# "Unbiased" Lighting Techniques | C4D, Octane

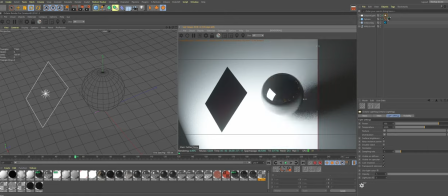with fall off
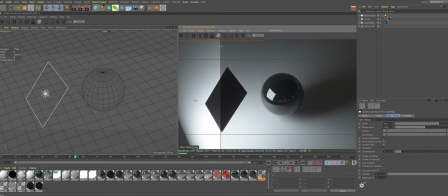not a lot of changes but i think it's not the most suitable context for showcasing that this technique basically what this allows you to do is to get the soft
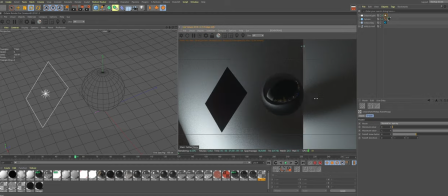gradations of your shadows instead of harsh circles or squares.
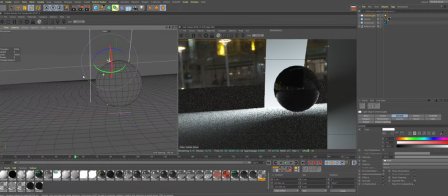And what's happening is because the falloff is set to react to camera's position,
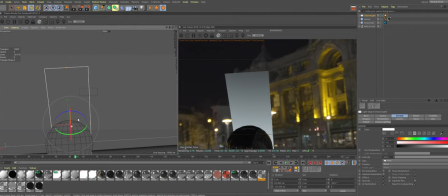it changes its brightness depending on the position of your camera. See?
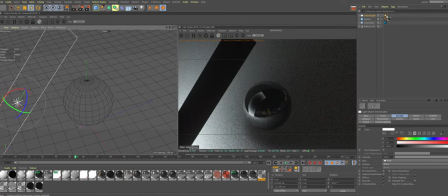In case of reflection, light interacts with the object that is reflecting it.
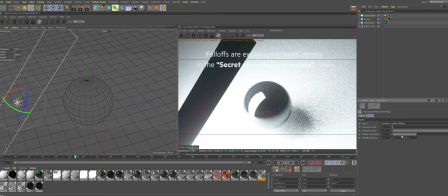If I would change the mode to normal versus vector and choose 90 or 180
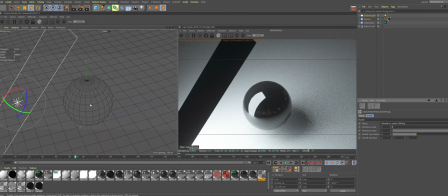degree it will change the fall off and this can be used in other scenarios
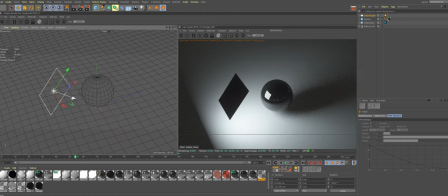as well depending on your scene i'll just leave fall off alone for now now next important thing is the distance you see the shadows
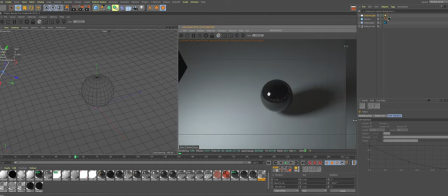are quite soft no matter how far away the light is and this is because
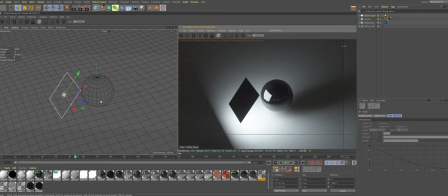scaling is very important in unbiased engines if i'll turn on the preview of my car you see that the sphere is almost the size of the car so let's shrink it down a bit let's make it something like
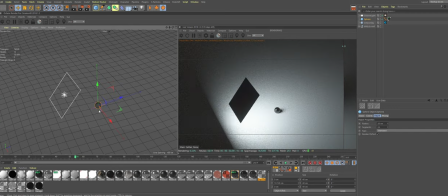20 centimeters and here we go now the shadows are super soft let's
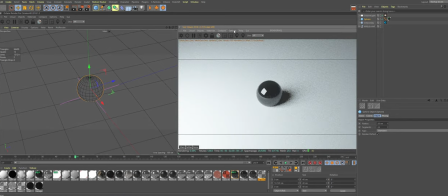uh let's click options and uncheck check camera this will allow me to navigate in viewport but without affecting the live viewer our light is still really big and this is why our shadows are super soft the size of the light is really important let's create something smaller to try to replicate something like this light here i know that it's 15 centimeters wide and maybe about 10 centimeters tall maybe even smaller but who cares so I'll select my light and go into
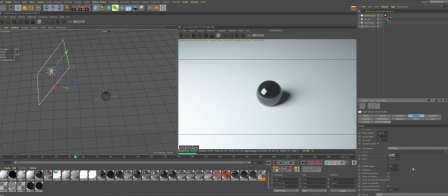details and there size X would be 15 centimeters size Y would
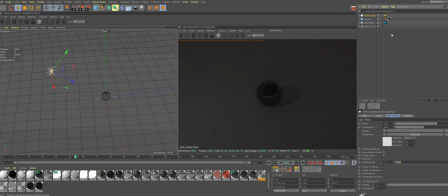be 10 and of course the intensity of the light went down so we will increase
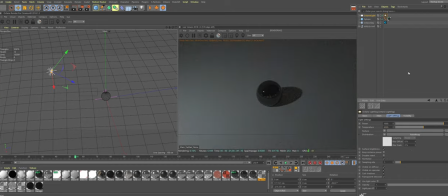it a bit and here you go straight away you see that that directly influence
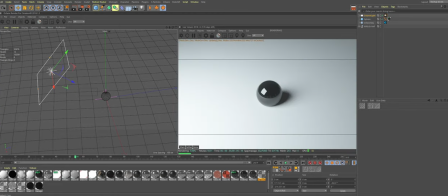the softness of your shadows so the smaller the light source the
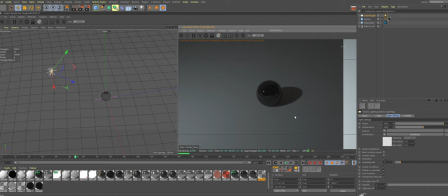harder the shadows the bigger the light source the softer the shadows the difference is pretty big so in order to get realistic shadows and stuff I encourage you to Google
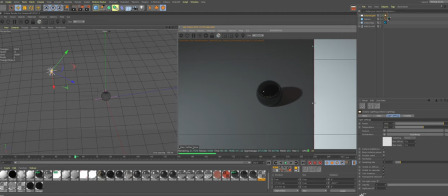real-world production lights and their
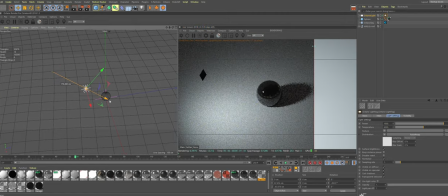dimensions now you see that the distance to object matters much more. A light properties like size and distance also directly influences the effects like caustics and volumetrics. Let's quickly create something different from the sphere.